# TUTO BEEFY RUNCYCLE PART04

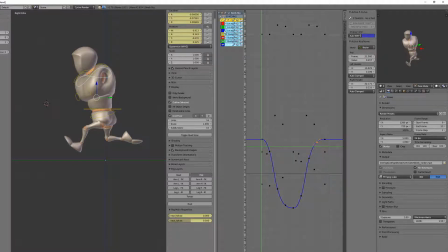(8:56)
I will then work on the up and down movement, so I will enable the Z location curve, and the idea is to have some kind of follow-through animation, meaning that compared to the main torso controller,
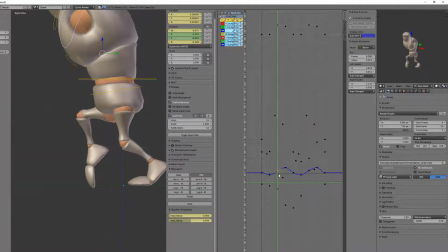(9:12)
the chest controller should have a bit of
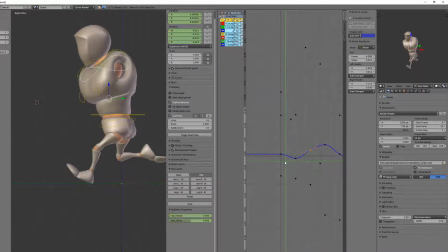(9:16)
delay in its movement when the torso controller is at its down stage. The chest controller will be somehow in a mid position in the air, and when the torso controller is raising in the air,
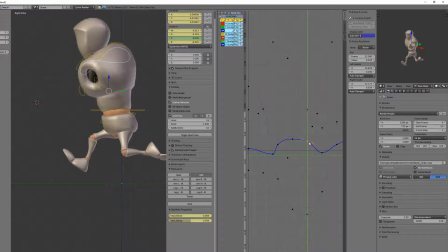(9:32)
the chest controller will be in its down position, so that you will have a bit of squash and stretch movement, and this will input weight for sure, and it will make the animation more stylized. It will make it funnier in a way.
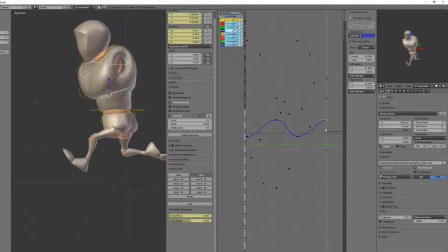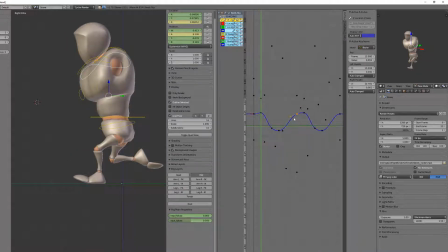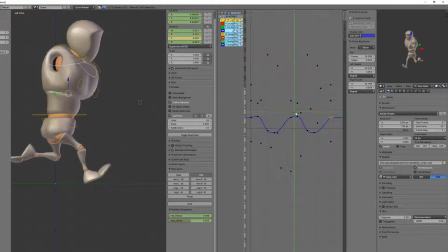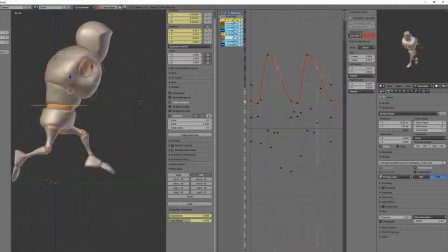I will then work with the X and Y location axis,
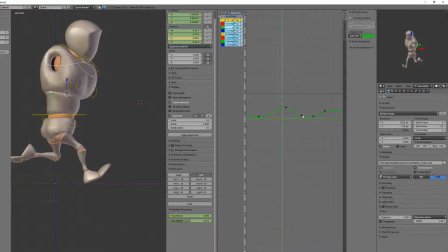(10:52)
and I will slightly offset the position of the torso compared to the contact pose, meaning that the extreme pose of the torso or the extreme location of the torso will occur maybe one or two frames later,
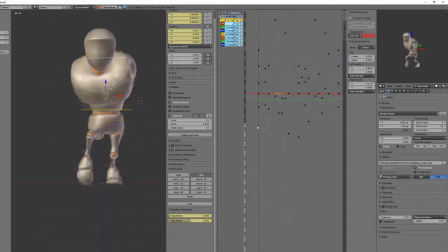(11:08)
and this will input weight again to our animation.
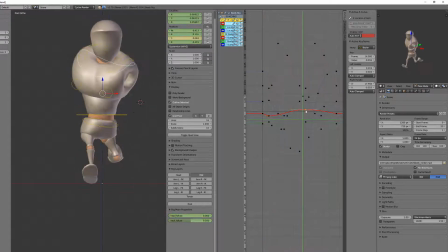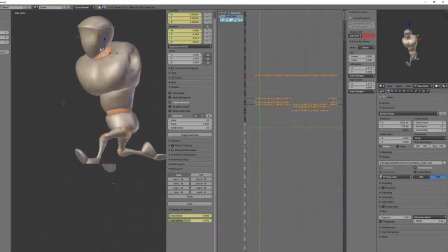(11:43)
My work on the neck was mostly to make a clean and regular sinusoidal movement so that it inputs some movement,
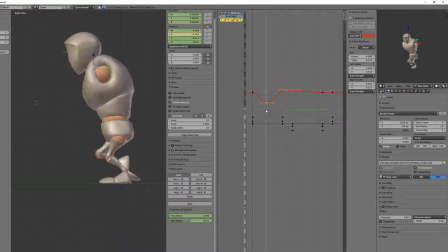(11:52)
but since the neck is not influencing our character that much, it's mostly that I wanted to have a clean animation.
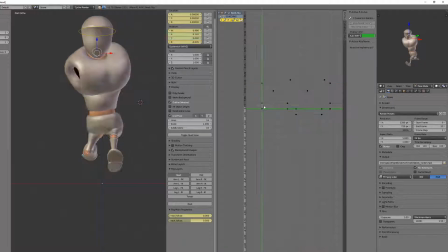(12:02)
So even if I can't really feel it, I knew that I needed to make this pretty clean movement, and then I will really input more motion by playing with the head movement, inputting some back and forth movement,
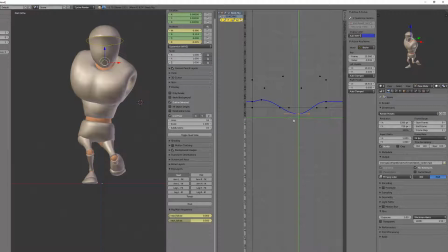(12:19)
right to left movement, but also up and down and squash and stretch.
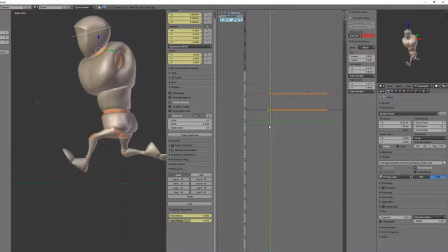So for the head now, I will make a clean animation,
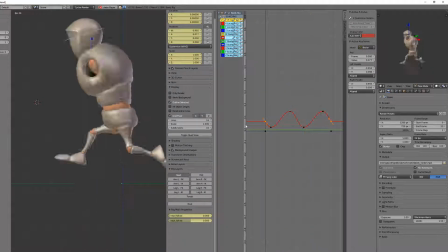(12:46)
meaning that it will be mostly a sinusoidal curve, and it will be slightly offset compared to the chest position.